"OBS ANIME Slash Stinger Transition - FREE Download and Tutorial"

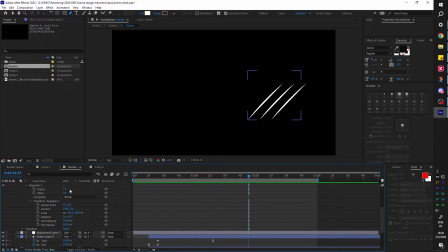So under repeater, there's transform repeater. You can set the amount of copies that you want. And you can play around with the position. You can play around with the scale. And it's proportional, as you can see. So we already created some sort of wide slash.
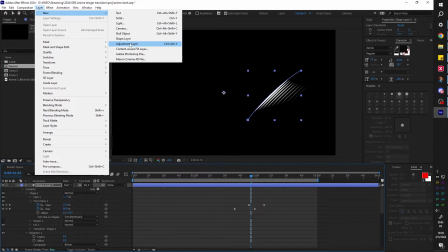To give it the weird glow, I added an adjustment layer like this, and I added a Gaussian blur.
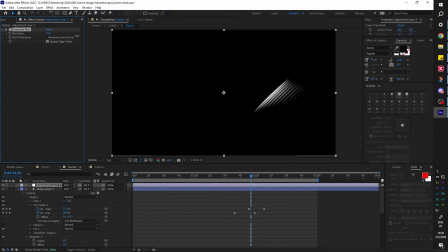Bumped it up a little bit so you can see it's blurring everything. So on that adjustment layer, we just needed to lower the opacity 50%, for example, and now we have some sort of a glow. There is a glow effect, but it creates shadows and I didn't want to deal with that. And that's it. That's how you create a slash animation.
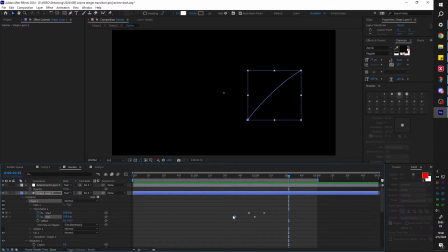Of course, the timing was a little bit better. I had frame interpolation. You can press like F9 to ease in, ease out, make the animation a little smoother.
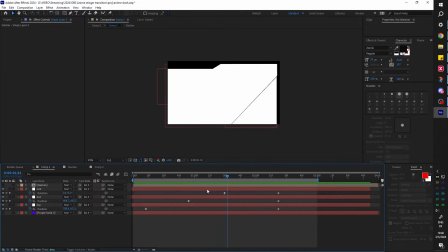And that's for the slash. Here we have the falling apart. And basically I created one white solid, and then I created three masks. You can see top part, middle part, bottom part. And you can see I named them. Then I duplicated it and made sure I separated them.
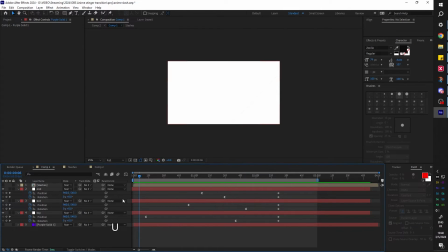Then from there, if I press U, you can see that I just keyframed the position and rotation. Top part being the first, so it's gonna take the longest, but everything stops at the same spot.
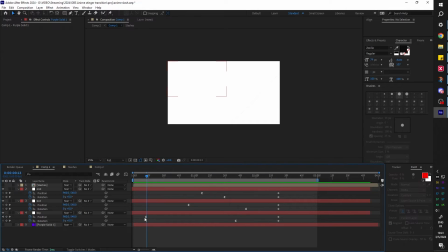As in, by the end, everything is off frame. So for the position of the top part, it being that long means that it's gonna move slower, right? Gonna move the slowest, then they're gonna follow, and pick up the speed.
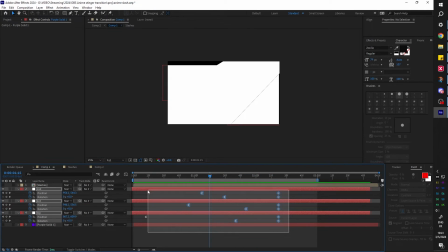Very fast. Another thing that's important to note is that I also played with the keyframe interpolation. Also, I really pulled that. So it's really a slow start. And then the speed basically peaks towards the end, just like a real object falling basically.
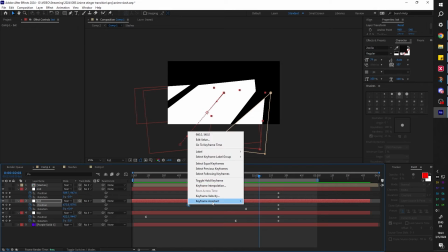And in this case, for these, I basically right click keyframe assistant and ease out. So slowly move out of that position. And that's it. Finally, I created a composition where I just put the two compositions on top of each other. I layered two of those slash sounds right there.
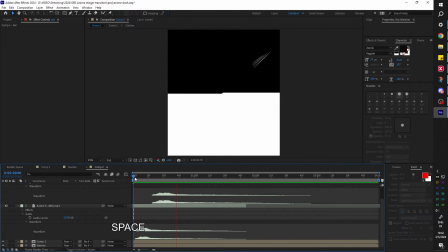I sped the first one up, so it sounded different, but it's the same sound.
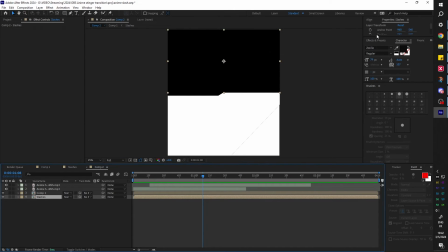And you can see at the bottom, I just have the two compositions just in place. I used the align tools of After Effects right there to align them and exported them.
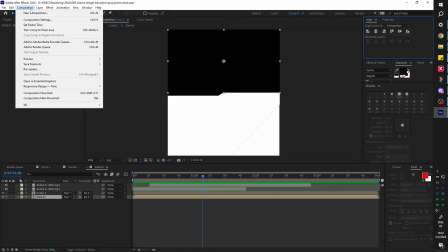Of course, in this case, they have to be on top of each other. So the composition is twice the height of 1080p comp setting, and that is 2160.
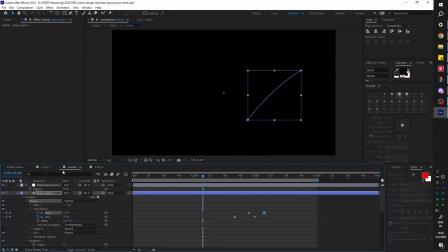That's it. Sent it to Media Encoder, exported it. And those are the four files that you will find in the description.
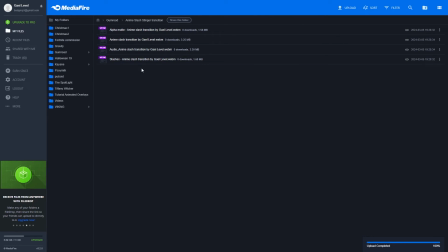There will be a download link. Those are WebM files. So if you're using software that can modify them, use something that supports WebM. If not, then, well, I just taught you how to do it. You can do this in every software.
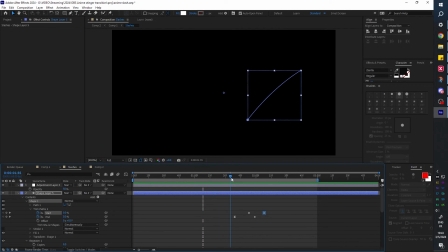Pretty sure CapCut has keyframe assistant, so you can probably do this on your phone, to be honest. Also, the anime slashes, I created them myself because I didn't want to use stock footage and I didn't want to use other people's stuff.
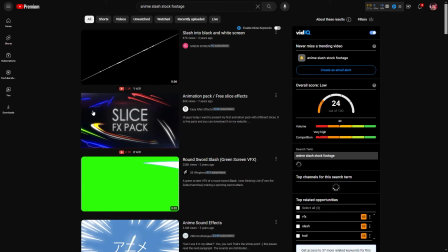But if you type anime slash stock footage, you're going to see there's a bunch of them on YouTube with green screens and stuff like that.
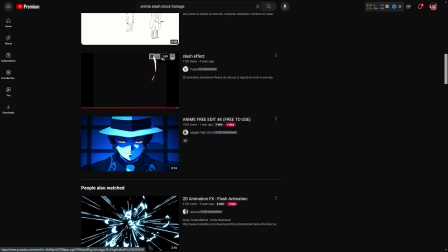There's multiple types, so it's not something that's hard to find. Okay, one last time.
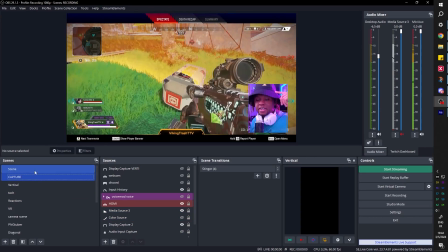You're chilling, you're playing the game, you want to go back to your just chatting scene, //, falls apart. There you go. All right, if you enjoyed this, make sure you subscribe because I'm going to do more projects like that. If you have any ideas for stinger transitions, overlays, widgets, and all that, leave them in the comment section below. And make sure you follow me on Twitch if you like talking about that kind of stuff. Thank you so much for watching. Go out there, make me proud.
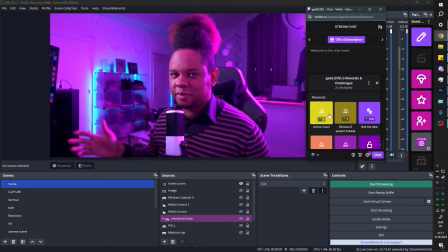Get a level out at what you use it for. In this case, they click on anime zoom and this happens.
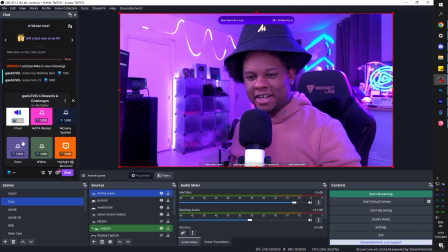Go to channel point, find it, anime split screen, and redeem.
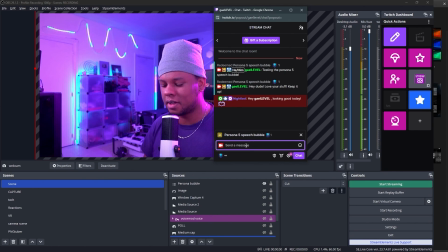You're live streaming, someone goes to your channel points, they see Persona 5 speech bubble, they type some text, they press enter, and this happens. And then after 5 seconds, it goes away on its own.